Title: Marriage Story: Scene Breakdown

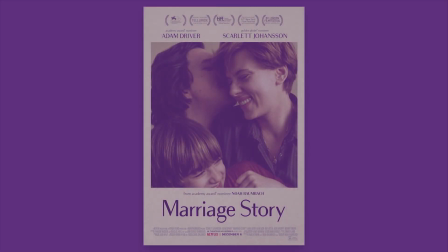(0:01)
You're watching Scriptease. In today's episode, we'll be breaking down the climactic argument scene from Marriage Story.
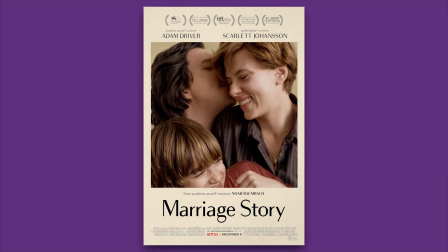(0:08)
You can expect mature language and spoilers for the entire film.
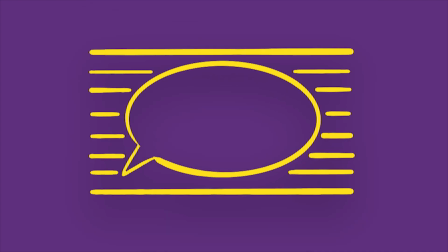(0:11)
Last episode, we looked at how to format dialogue while examining different uses of the Riley.
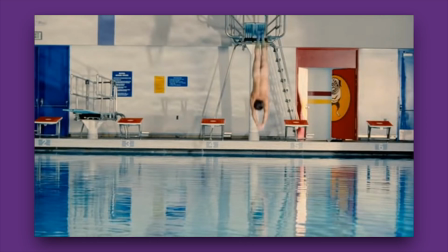(0:17)
So I figured why not take a deep dive into a dialogue-heavy scene to see how all these techniques come together.
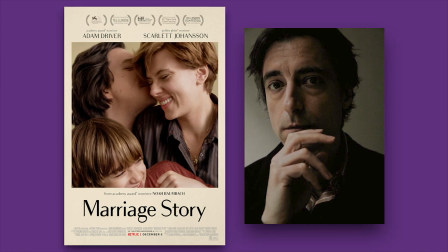(0:22)
Plus, it was a great excuse for me to watch and rewatch a fantastic film, Marriage Story, written and directed by Baumbach.
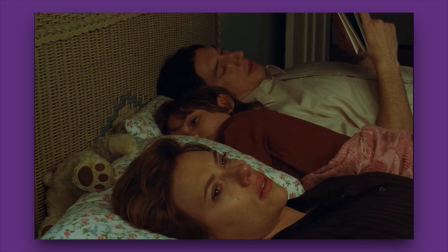(0:29)
Marriage Story follows a couple, Nicole and Charlie, navigating their way through a divorce, trying to keep it amicable for the benefit of their son, Henry.
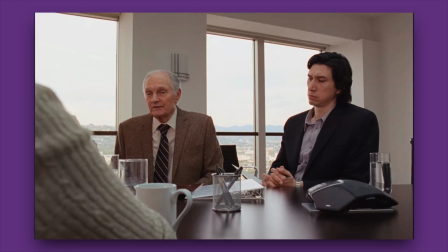(0:37)
The process unearths the schism in their relationship bit by bit,
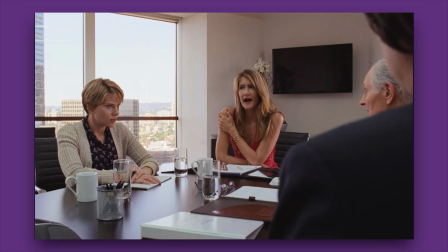(0:41)
pulling lawyers into the mix as both Nicole and Charlie fight to keep Henry while pursuing their career ambitions.
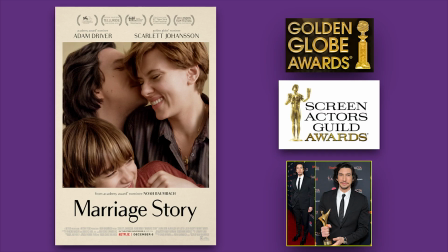(0:48)
You really should watch the film if you haven't already. It's not the filmic fare that I usually go in for, but I loved every second of it. For those who haven't seen it though, I'll give a quick summary so you have some context for the scene.
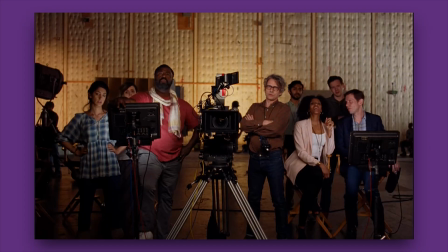(0:59)
Nicole wants to move home to LA and pursue a career in TV, while Charlie wants to stay in New York where he directs a theatre company.
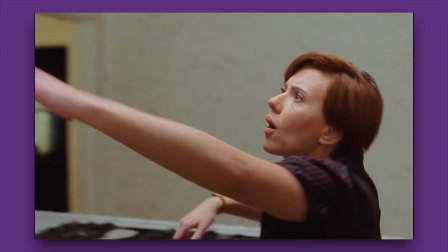(1:07)
Both Nicole and Charlie are shown to still have very strong feelings for each other and their son,
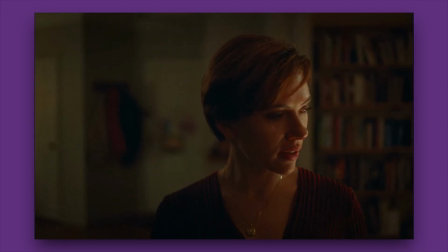(1:12)
but there are some fundamental issues in their respect for and opinions of one another that have been alluded to throughout the film.
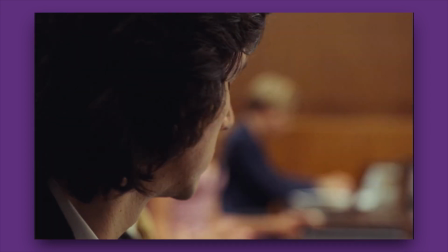(1:19)
After finally going to court and being party to a mudslinging match by proxy between their lawyers Nora and Jay,
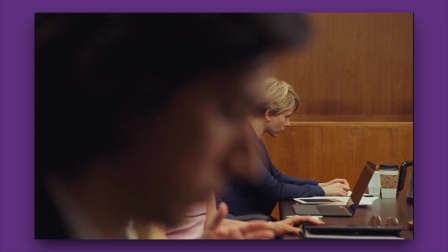(1:25)
Nicole visits Charlie to try and pump the brakes on this whole process. This forms the basis for a 12-page scene that is almost entirely dialogue,
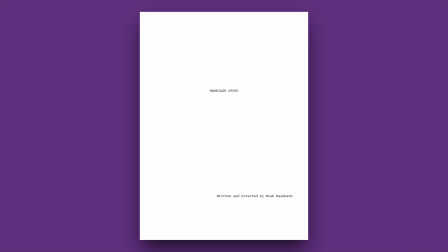(1:34)
bar a few moments of action that stand out even more on the page due to their rarity.
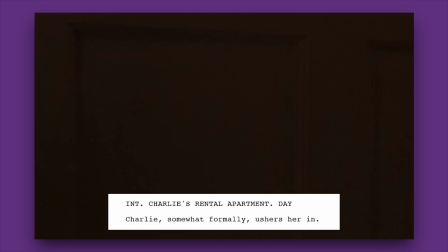(1:39)
The scene begins with an awkward interaction as Nicole arrives at Charlie's rental apartment.
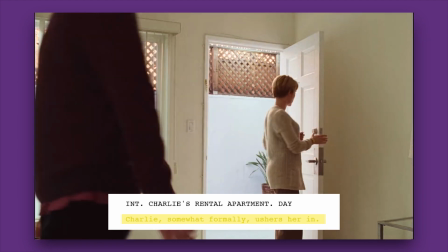(1:44)
Charlie, somewhat formally, ushers her in. They still feel guilty from what the lawyers have said about them, but neither of them are willing to openly acknowledge that right off the bat.
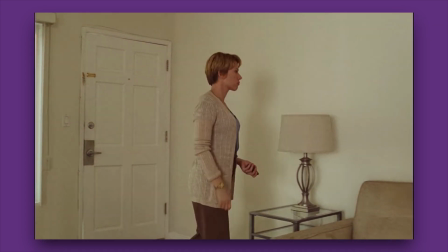(1:53)
Nicole feels particularly guilty after seeing the small and mostly bare place that Charlie is forced to reside in during their divorce proceedings.
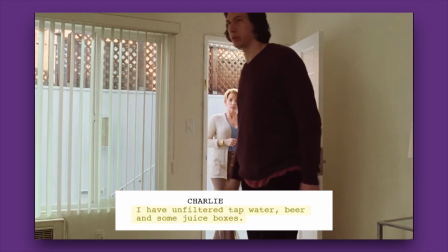(2:01)
Baumbach captures this first in dialogue.
I have unfiltered water, beer, and some juice boxes.
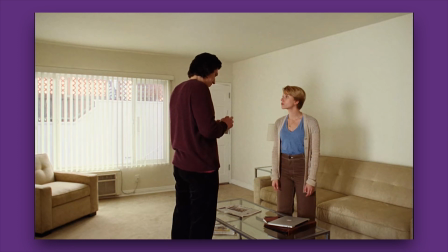(2:07)
Of course, the beer is for him and the juice boxes are for Henry. It's the one gleam of happiness in the place, and Nicole recognizes this.
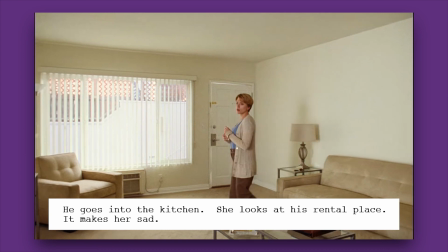(2:14)
She looks at his rental place. It makes her sad. Of course, Nicole has still come here to make a point, but seeing what Charlie has been reduced to softens her approach.
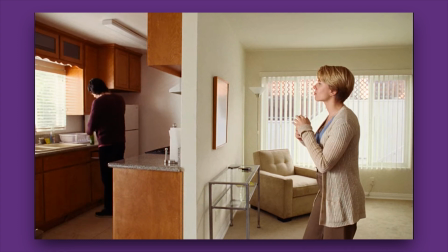(2:23)
Furthermore, this interaction sets the juice box as a symbol for Henry, a reminder of the permanent connection between them.
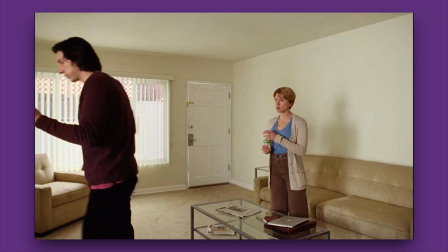(2:30)
Charlie moves off screen here, the intention being to show the distance between the two.
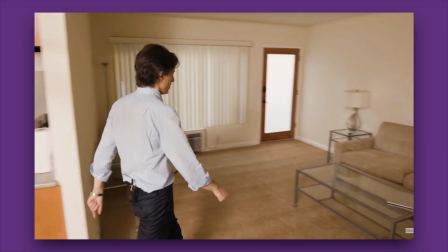(2:35)
Baumbach expands on this idea when talking about the set design. Here, you have two people who can't see each other talking to each other, but we can see both of them.
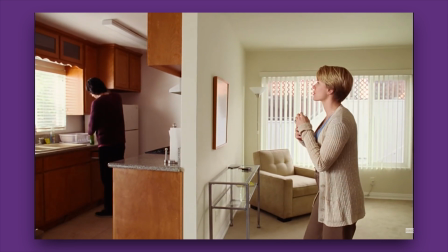(2:44)
And it just seemed like so much of the movie at this point is this together and separate thing that's going on between them, and this could illustrate that.
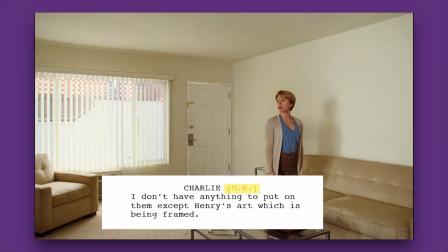(2:52)
Placing OS here demonstrates that even at the script stage, Baumbach had a clear vision of how this scene would play out spatially, and certainly in interviews he states as much.
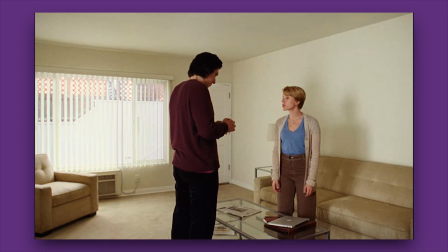(3:02)
Then, combining the juice box and distance ideas,
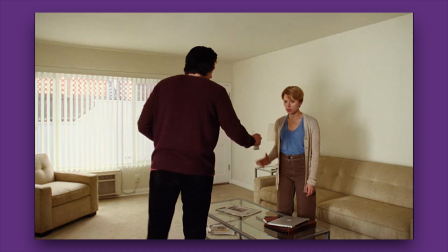(3:05)
Charlie re-enters the shot and hands Nicole the juice box as the two argue over who gets Henry for the Friday night,
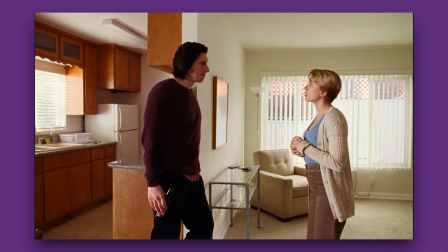(3:11)
essentially giving up possession of Henry. Charlie is irritated by Nicole's lack of flexibility, as indicated by the Riley coldly.
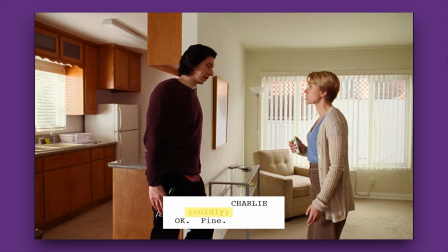(3:19)
Given the number of concessions that Charlie has made throughout the script, this line would usually be read as a simple acknowledgement or understanding on Charlie's part,
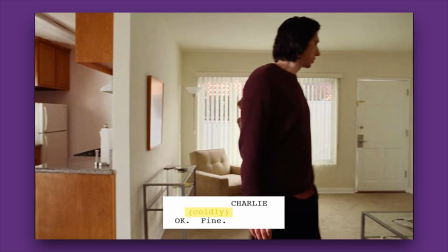(3:27)
but the Riley here makes it clear to the reader that something in his tone can be detected by Nicole,
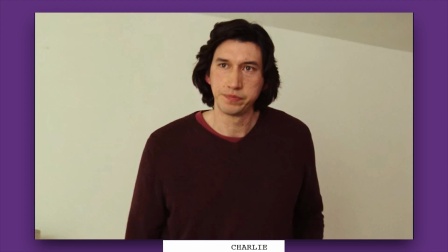(3:32)
and escalates the situation instead of diffusing it.
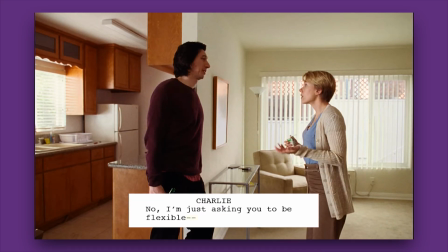(3:35)
This underlying tension ramps up as Nicole cuts Charlie off abruptly, indicated by this M-dash. We feel like the two might actually have an out-and-out argument when Charlie passive-aggressively says,
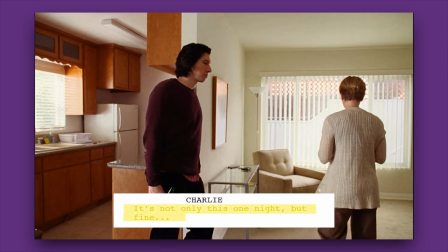(3:46)
"It's not only this one night, but fine," but Nicole instead changes the topic.
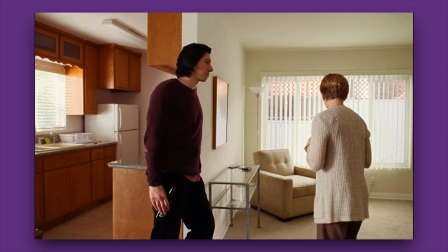(3:50)
In the film, this is physically signified by Nicole turning away from Charlie and the camera,
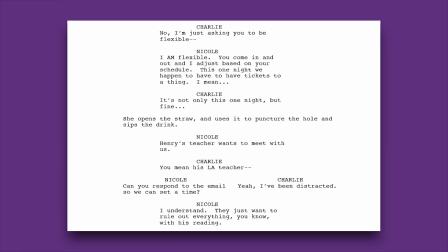(3:55)
but I like what the script does here, with Nicole turning her frustrations onto the juice box instead.
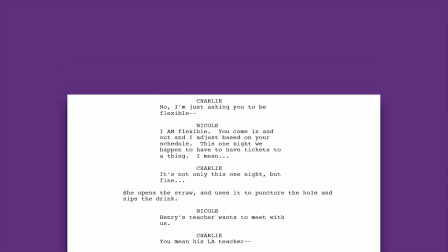(4:01)
She opens the straw and uses it to puncture the hole. Nicole brings the topic back around to Henry's well-being.